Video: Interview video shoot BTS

Hey, welcome to Quack This Way. I want to walk through a quick video shoot that I was able to help out on just the other day for my church. We went to a local studio, kind of downtown Orlando, met up with some of the volunteers that work with the church, came together to set up a shoot for missions, interviewed people that have been on some missions trips recently so that they could share the experience and share how it impacted them. So let's get on it. First thing I did was pack up all my gear, kind of prep for it.
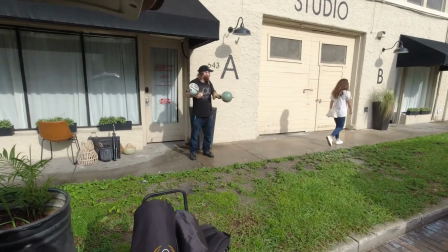I brought a lot of extra gear because I know we need it.
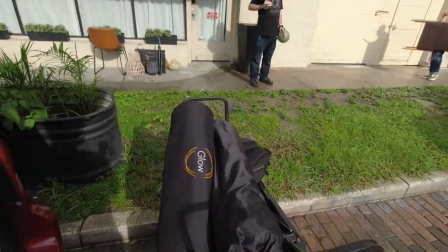So I met some people downtown. Here's a studio. Did have a problem. We were supposed to be in Studio B, but Studio B was locked.
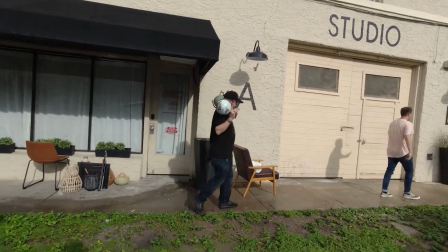But luckily Studio A was open. We brought a bunch of props, different things that correlate to travel, the world, all that type of stuff.
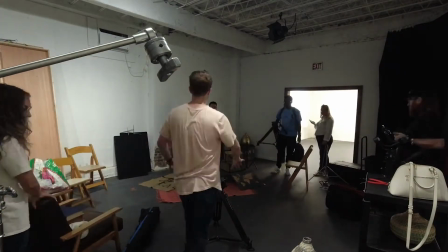We get inside and the first thing you got to do is decide where you're going to shoot, what frame you want to do.
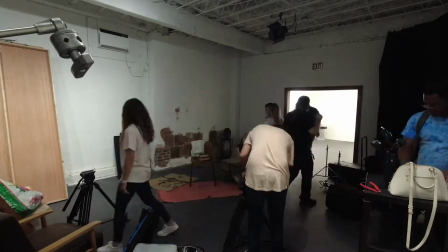And we use this kind of broken concrete wall is what we decided to shoot towards.
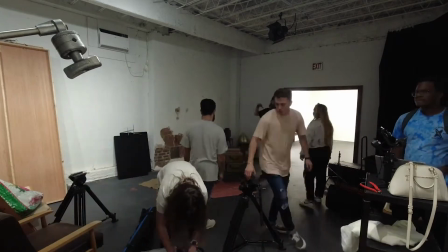Start setting up all the props and everything kind of in the background and decide how you're going to light it.
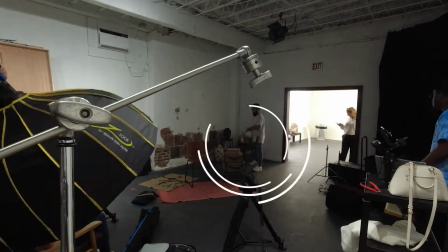Will in the background there, he's setting everything up, doing a little set design.
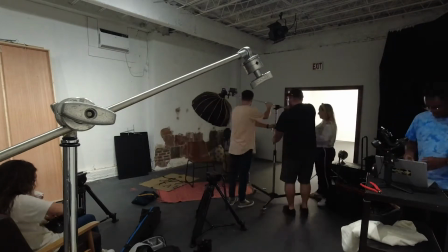In Studio B, they had a world map, which is what we wanted to use, but this is what we got.
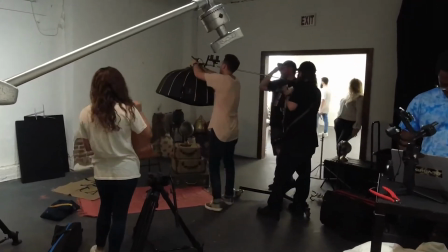Alex there, he's kind of in charge.
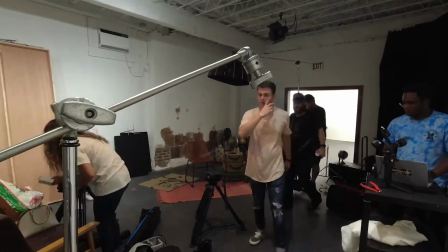He wanted to do an overhead lighting, so I brought my light, which is a 60 watt light with the light box,
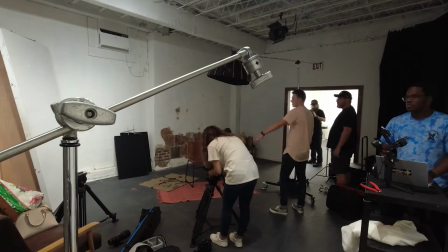put it on a C stand and boomed it out to come directly overhead.
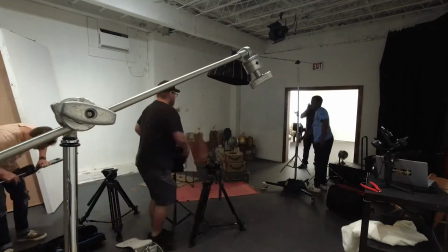We are going to set up a primary camera and one on a slider.
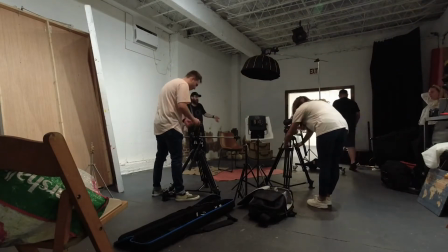Alex asked us to set up the fill light, so we got one fill light, and then in the background we're gonna have a background light.
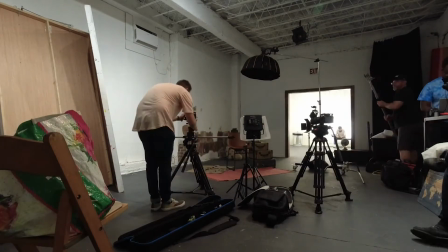Here's Alex kind of working on the cameras.
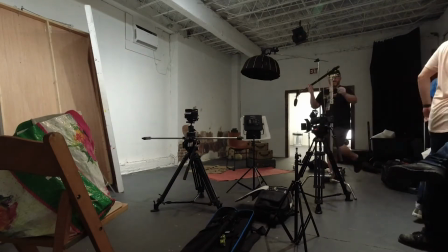He's got a 50 mil on the slider, and on the A-cam he has a 70-200.
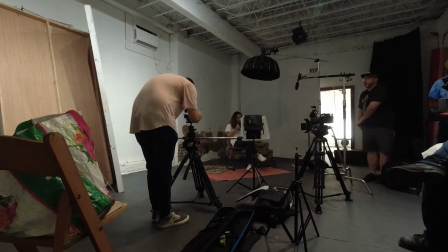Both of those are, well, I think one of them is a A7 III, the other one might be an A7 II.
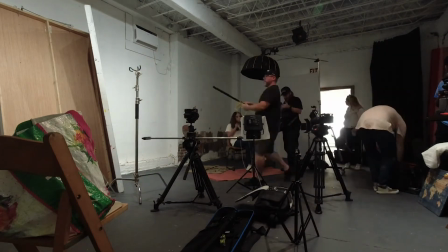I can't remember. His wife there sitting down in place, so we can start getting the frame set up.
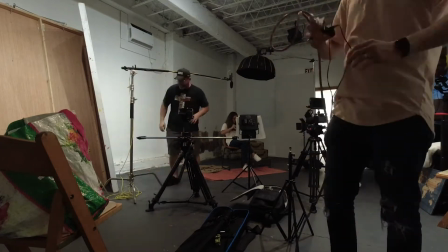I asked Alex if he wanted me to set up a secondary mic. I did bring my boom pole and a shotgun microphone, so I'm setting that up.
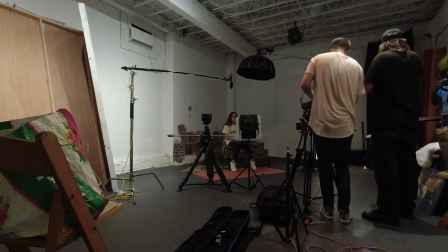He got a wireless lav system set up as well, so that's just like there for backup audio in case something goes wrong.
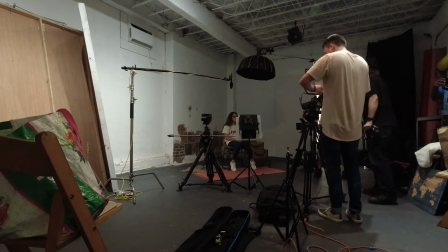Most of his shots are pretty tight, so I pulled out my new camera, a Sony
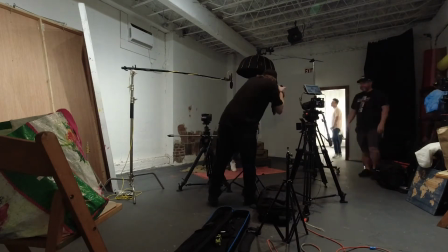ZV-E10, and I have a 18mm equivalent lens, and I set that up for a wide shot.
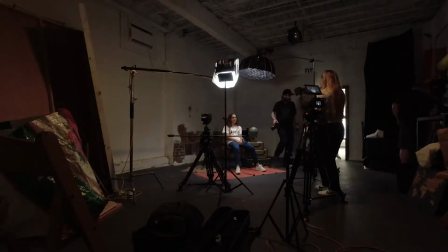Here we are getting the lights right.
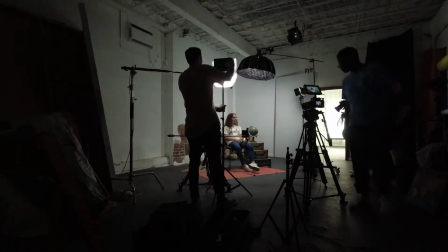So we got the overhead light, got the fill light, start working the background light, and we talked about maybe adding some gels.
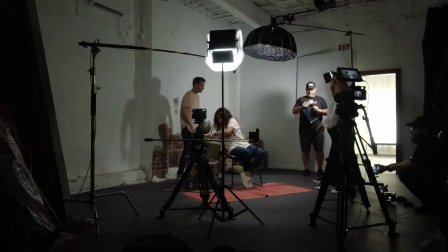So we start putting some gels on, see how it looks. You notice they moved some of the props over.
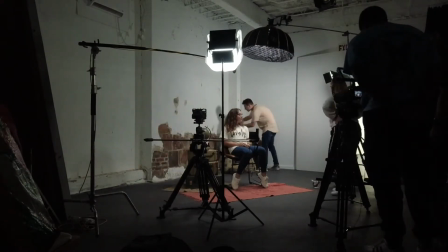We noticed that the one side of the frame was a little heavy, so we moved some of the props to the right of the chair,
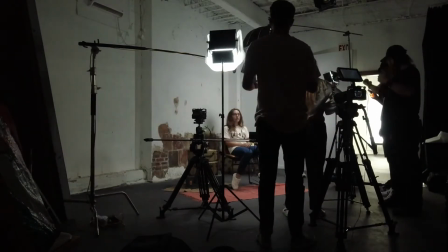kind of giving a little more balance to the frame.
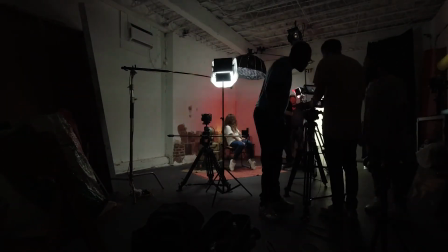But it's good that you got the person, you have stuff next to her, and then you have stuff in the background. What that does is it creates layers.
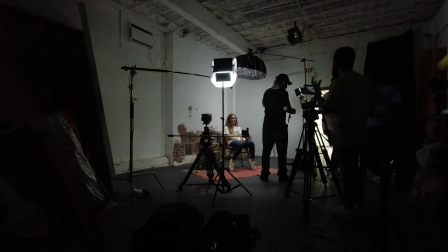So you have a three-dimensional look. It gives you layers, which is more appealing.
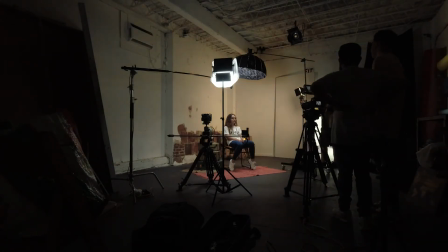After a couple different lights or gels on that backlight,
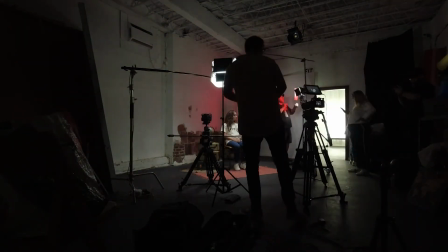we decided to go with a red light, and we also put in a little light in one of the props in the background.
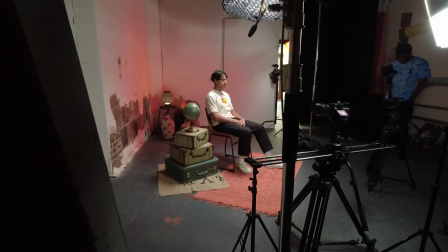You can see there. Here's one of the people we're interviewing.
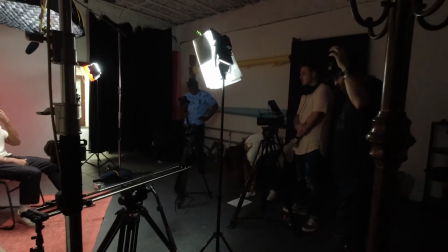We have the slider going, you have the A-cam, then we actually have two people that are like handheld filming from different angles throughout the shoot.
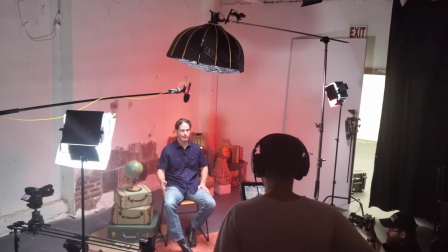And we interviewed about, I think, 5 people in total.